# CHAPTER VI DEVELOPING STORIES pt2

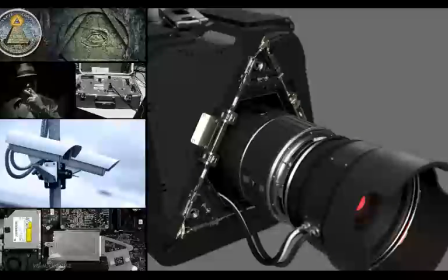493s
To start abstracting things by really understanding their structure and the component parts that go into it,
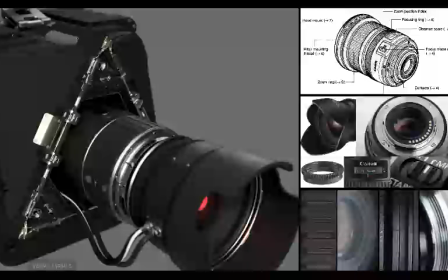499s
and the qualities that make up those parts, and then wielding all those signifying aspects however you want.
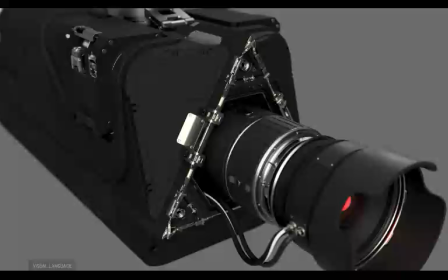506s
In a situation like this, it's incredibly useful to know how to make something that looks super durable and built for outdoor environments,
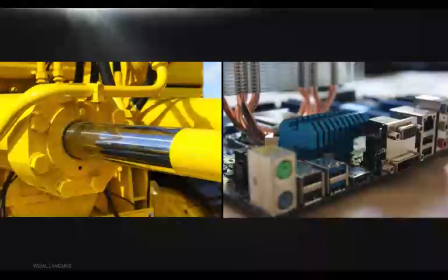514s
or looks like more intricate and fragile computer parts. That it references or looks like one kind of technology or another,
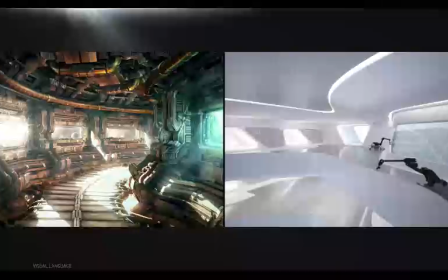523s
because if you're going to mix computer parts and cameras, it helps to have a good grip on how they each look and why,
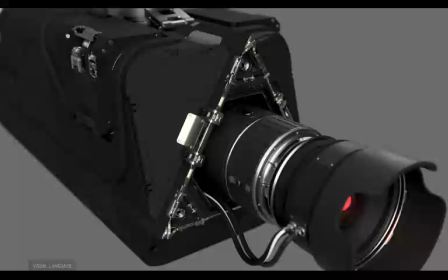529s
so that your audience can read something specific in what you show them.
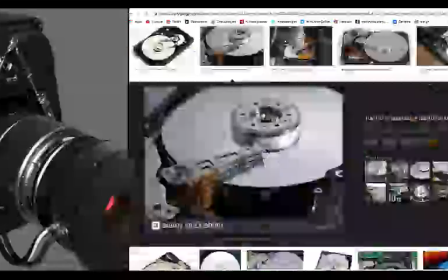533s
And of course, that takes looking at and finding out about a lot of stuff and why that stuff looks the way it does.
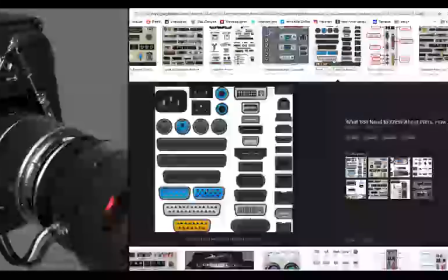541s
What makes for floweriness or camera lensness?
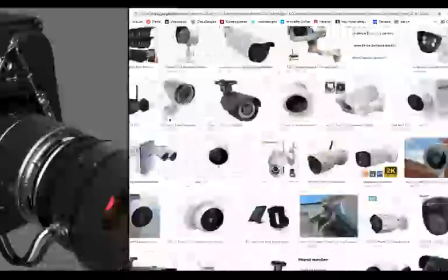545s
What is it about someone else's work that's really inspiring to you that you might want to borrow from?
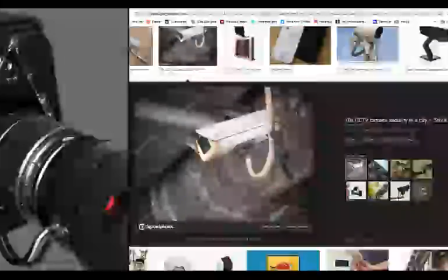550s
It takes learning to speak those languages, and whether that means referencing some aspect of 70s
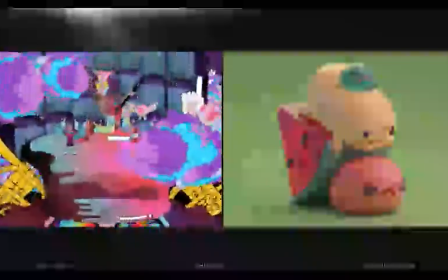557s
psychedelia or implying that some friends are made of gummy candy, it really takes digging in with this critical eye to understand it,
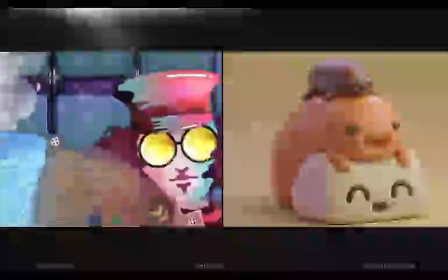565s
and then creating your own reference libraries so you can always go back and look at the particulars of things.
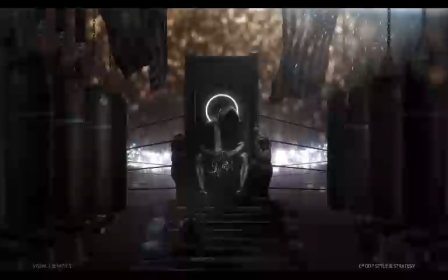571s
In episode 7, Style and Strategy, we talked about this idea of a visual library.
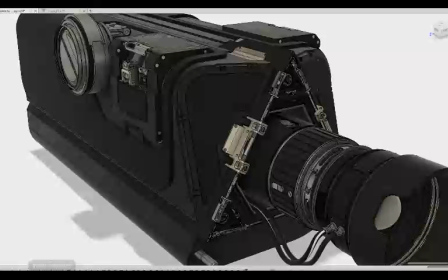576s
On the one hand, it's a collection of mental references you're always developing and adding on to just by looking at the world with an analytical eye.
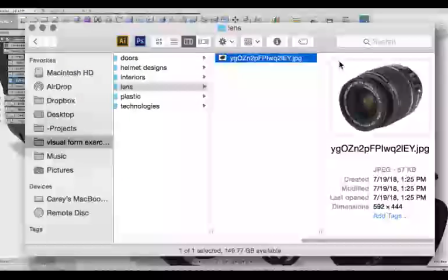585s
And on the other, it's an actual collection of images that you build and organize for yourself to refer back to when you need it.
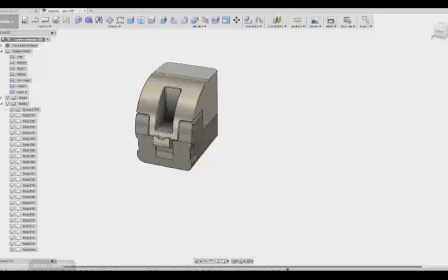592s
Now, I'm still building my visual library for this particular kind of thing, and I'm still learning where to find good reference material for it,
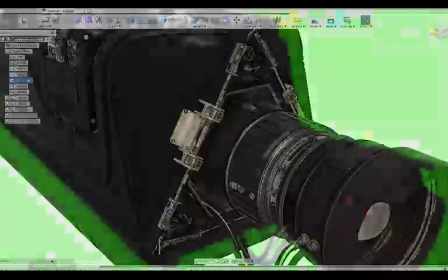599s
which is partly why my imaginary security cam is kind of a mishmash of signifiers.
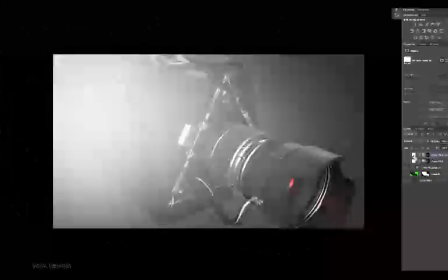605s
There's some guesswork and mixed references here, which isn't necessarily a bad thing, because clearly I wasn't aiming for an exact replica.
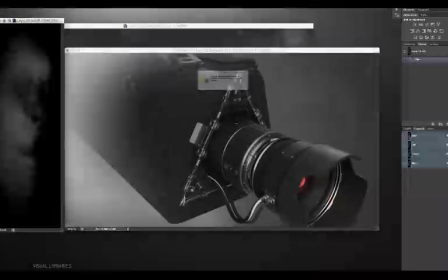612s
I wanted a mix of references. But I'll admit, I was kind of winging it.
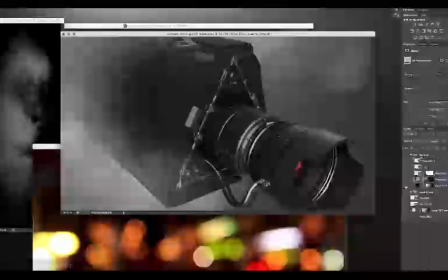617s
I think I definitely nailed the camera lens part of it though. I knew what to look for, and for that part I drew heavily from this single reference.
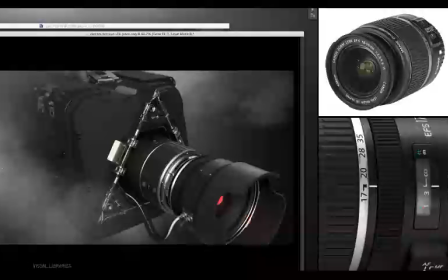625s
I still did my own remix of what I thought some of the important signifiers of this were.
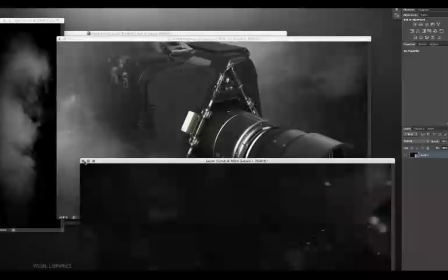630s
But that's where the real power is, in being able to adapt and remix the right signifiers to make new,
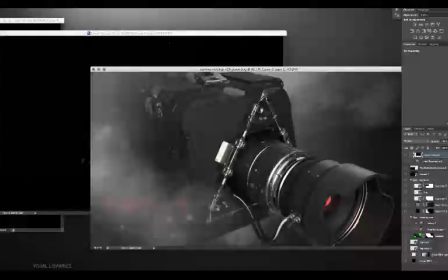638s
interesting stuff that people still understand.
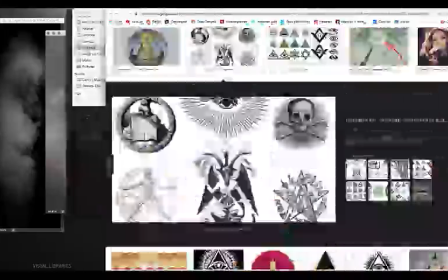641s
And of course, that applies to all things, not just my nerdy fascination with hard surface machinery.
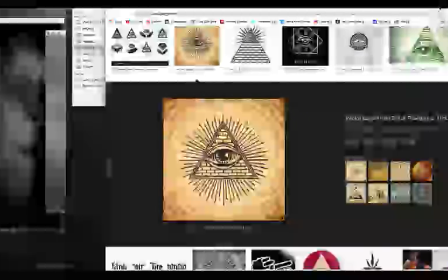648s
It applies to everything in the frame. We have this one element, and it vaguely resembles a security camera.
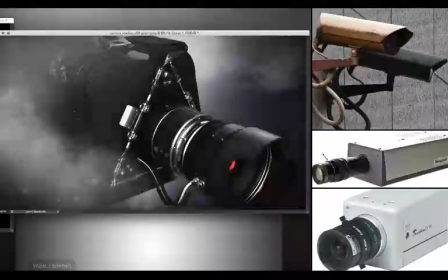655s
Security cameras don't have anywhere near this much exposed detail. Nor do they have Illuminati references or red in the lens.
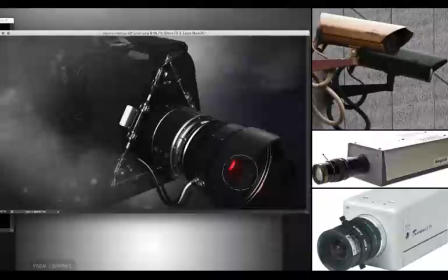664s
But it still reads as security
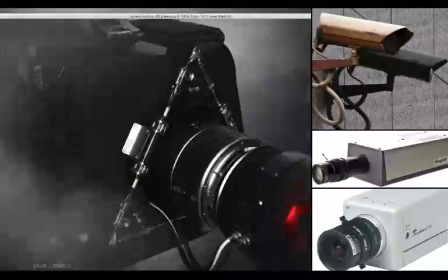667s
camera-ish through a combination of the forms and details, the signifiers I've pulled from reference.
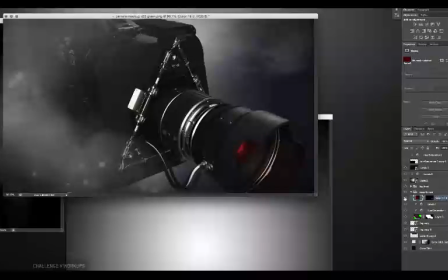673s
So already by itself, this tells part of the story. But I thought it needed some context to help fill out that story.
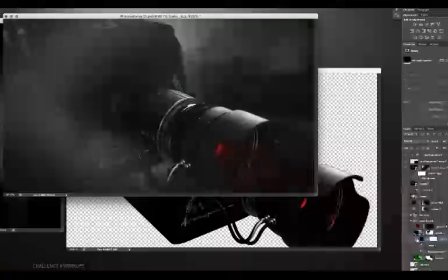680s
A sense of place maybe, some atmosphere. And I like this steam or mist for that reason.
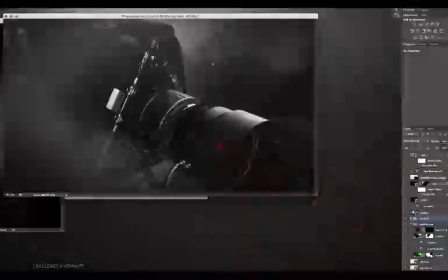687s
I had actually originally thought it would be cool if it were embedded in a really thick fog. But treating this more like steam evoked the idea of a dank, back alley environment, and that really appealed to me. Maybe it's just a little industrial or even cyberpunk.
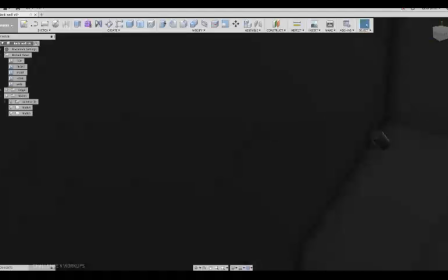702s
So to support that idea, I started building out this kind of back alley or factory-style piping as a background.
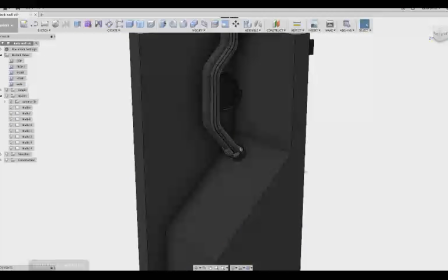710s
It doesn't need to be too specifically detailed since I plan on blurring it out a little and mostly covering it with steam, but I'm definitely trying to build it with some internal logic so that it does have that feel of organized,
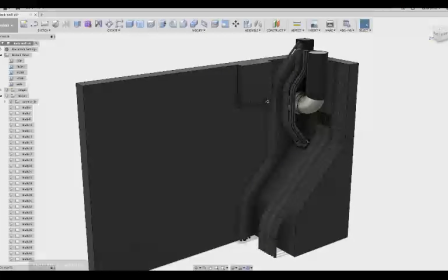722s
purposeful pipework and wiring. I'm also trying to keep the color palette and the values subdued so that it doesn't steal too much attention from the foreground,
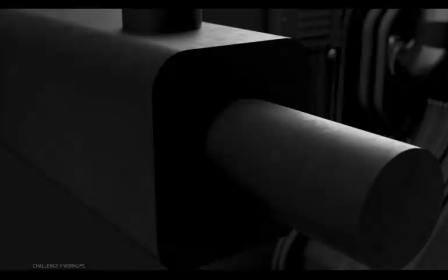732s
and keeping the direction of these predominant shapes generally running a slightly different direction than the lines in our security camera so it doesn't confuse that silhouette.
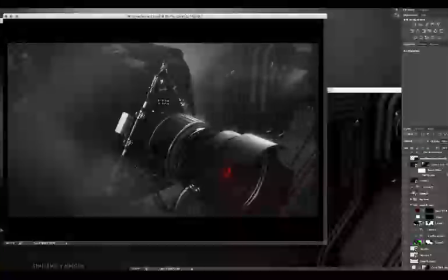742s
The silhouette of the camera in this dark environment is a pretty important read.
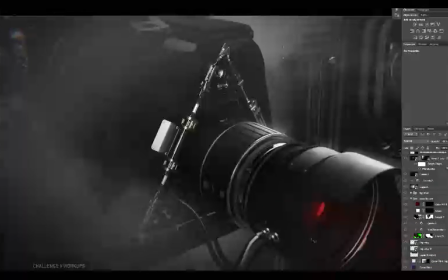746s
So we just want to make sure wherever we can that the edges of that silhouette aren't confused with anything,
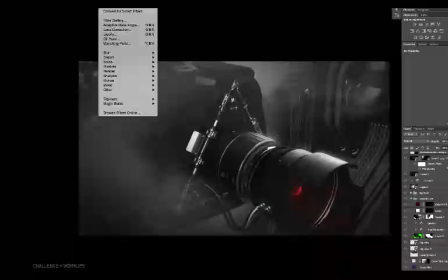753s
that they're delineated at least enough to be readable.
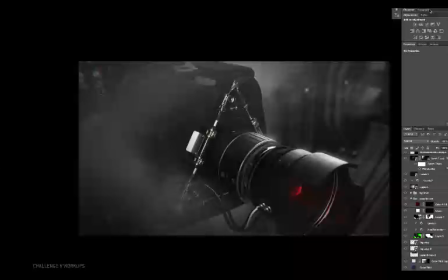757s
Having lines in the background running parallel to that edge would tend to confuse it with them a bit.
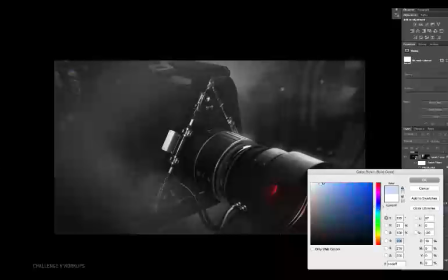763s
Kind of like how camouflage works. Having their direction contrast its direction, of course, helps it stand out and read a little better.
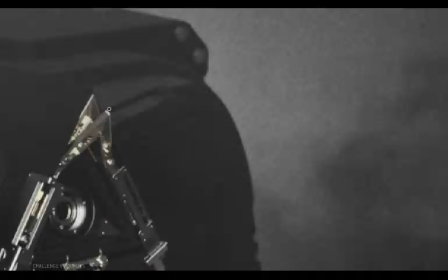771s
But even more so, setting the dark edge against the brighter values of the steam really gives it something to contrast against.
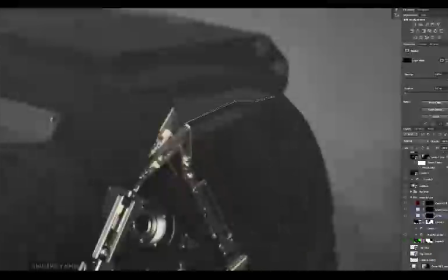779s
Otherwise, we'd have almost black on black. I'm bringing up the edges on these forms for the exact same reason.
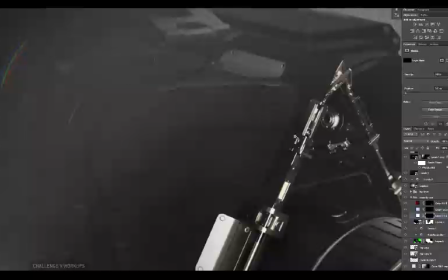785s
Just increasing the value contrast alone makes these lines readable.
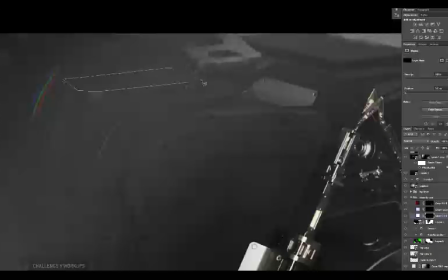790s
You know, generally it's really the combination of little strategic uses of the contrast that helps you get where you need to go.
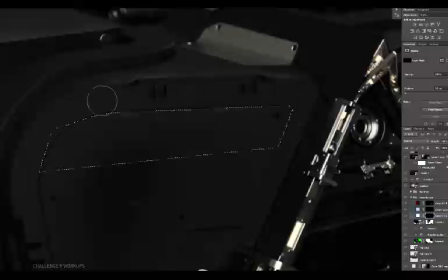796s
And that's true here. But I think in this case in particular, value is something that has to get massaged a lot.
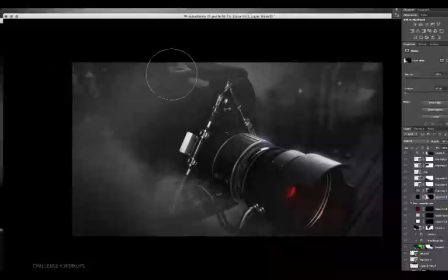804s
Like a lot. We've got a dark central object against a dark background.
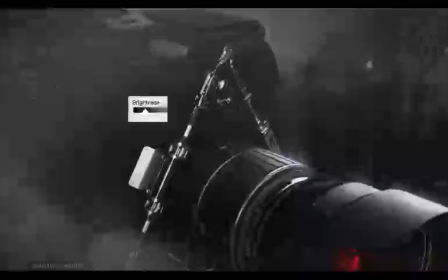810s
Most of the grays are between 10 and 15% brightness.
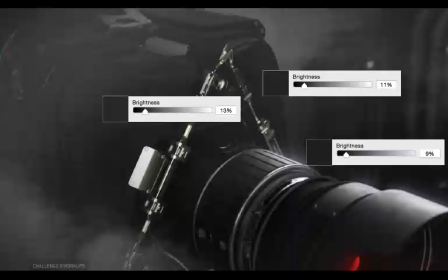814s
The steam is bright by contrast, but it's still less than 50% white.
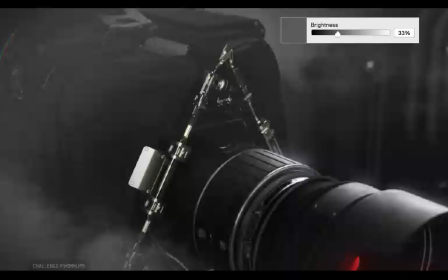819s
Even the hottest spots on this metal don't hit 90%.
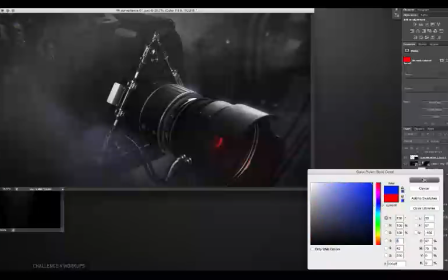824s
So for the majority of the image, we're dealing with less than a 15% range in values.
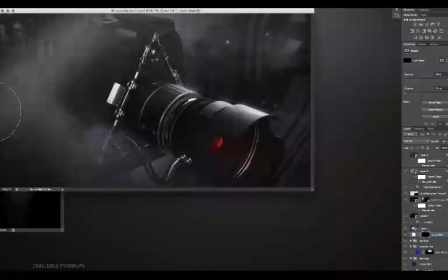829s
And that's not a problem in and of itself. It might be just fine in some cases.
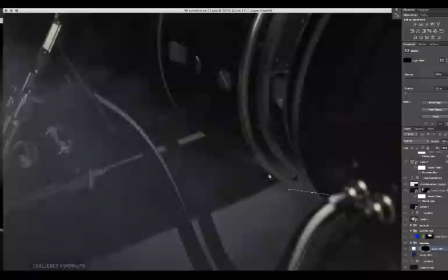834s
But again, it's important for this dark thing to read against all these other dark things.
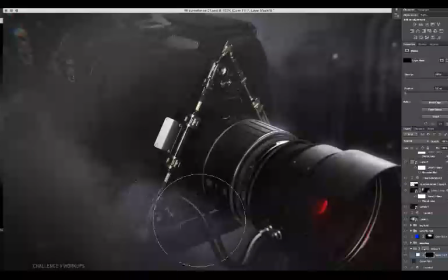840s
So there's just some basic work setting darker shapes up against slightly brighter ones to delineate the edges and make those shapes read.
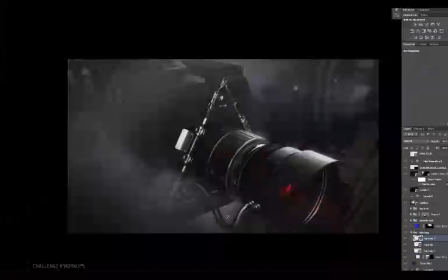848s
It's the same simple tactic used again and again. I want a little more depth too. We've got some stuff in the background and in the mid to foreground, but how about just a little indication of something even closer than that?
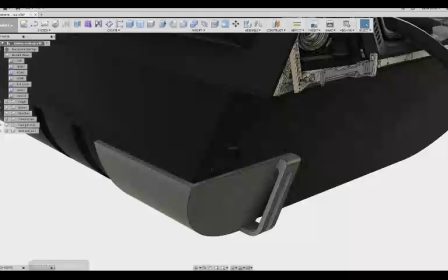862s
Nothing crazy. I had this quick idea about some thin suspension wires holding this thing up, maybe extending out from the corners of this camera body.
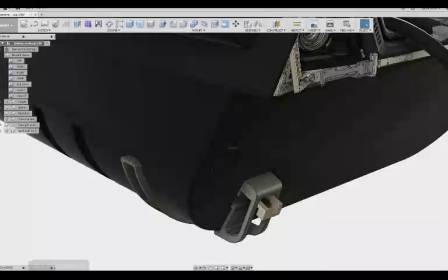872s
So I thought I'd build out these little clips or mounting brackets real quick. Of course, real quick turned into like 2 hours, but you know, whatevs.
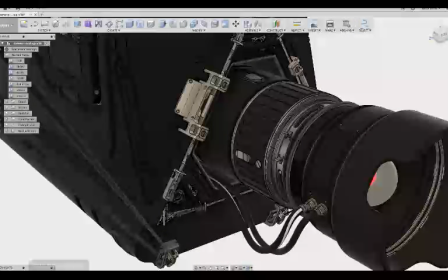882s
Unfortunately, it's terminally difficult to arrange something for a specific camera angle in Fusion 360.
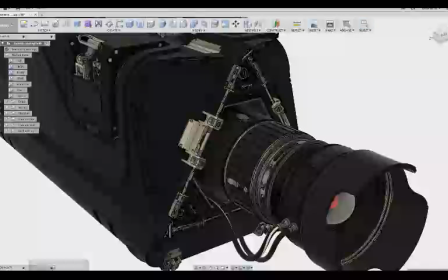888s
It's just not meant for that sort of thing. And I'd like to have been able to get these wires coming straighter into the frame for deeper perspective,
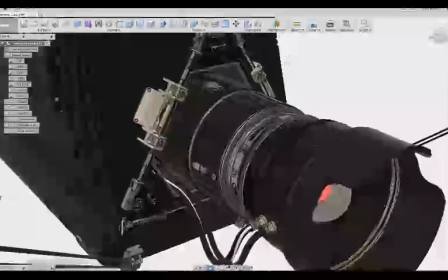896s
but I started spewing a stream of bad words trying to make that happen and just settled on this.
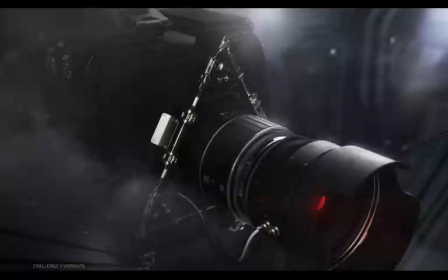903s
And that still helps a little. with some more balancing out of the values to highlight some edges and help that background recede, and then popping in some more definite light sources, I thought this had gone about as far as I wanted to take it. There were some thoughts about adding in something like snow or rain,
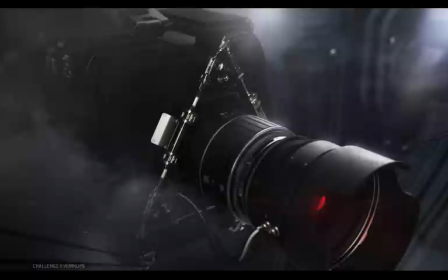920s
or putting condensation on the camera to accentuate the humidity for an even more developed story of this dank environment. But I don't actually have more advanced texturing tools or renderers, so maybe you can see for yourself where you'd add or take away or adjust the details to tell some other version of this story.
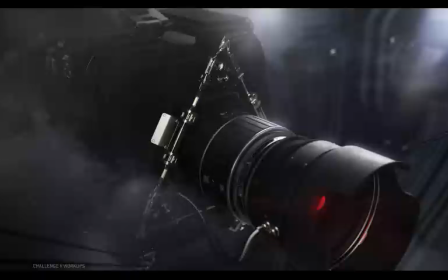940s
Looking at it now, I think a basic thing I'd do would be to simply render this at an up angle,
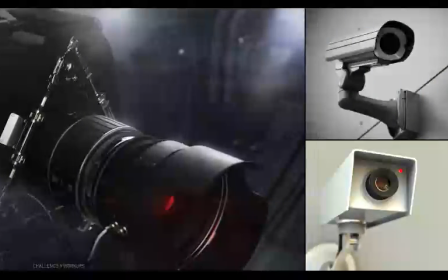947s
as though this camera is looming over its environment and over the viewer. That shift in perspective would make the camera seem like it's in more of a position of power, which I think would definitely benefit this particular portrayal of surveillance.
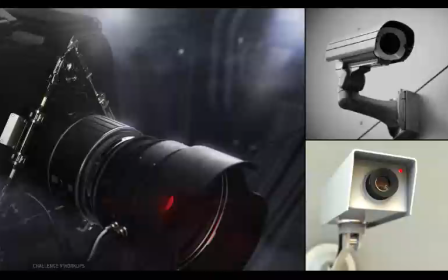963s
Although I made the mistake of modeling the whole thing just to be seen from this angle.
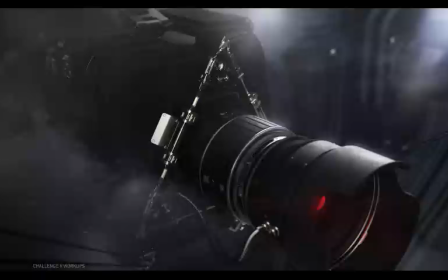968s
So that'd be modeling the entire underside of this camera, moving a bunch of things around, relighting it, building out more of the background, repainting all these highlights and shadows, remasking things for the atmosphere to wrap around.
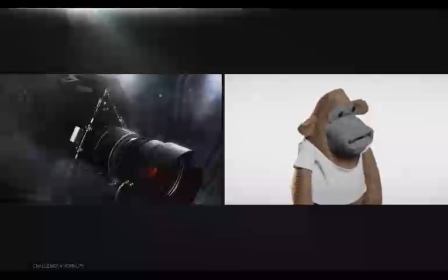982s
That's just one of those moments where you go, am I really going to spend the entire day doing that so that this can be seen at an up angle?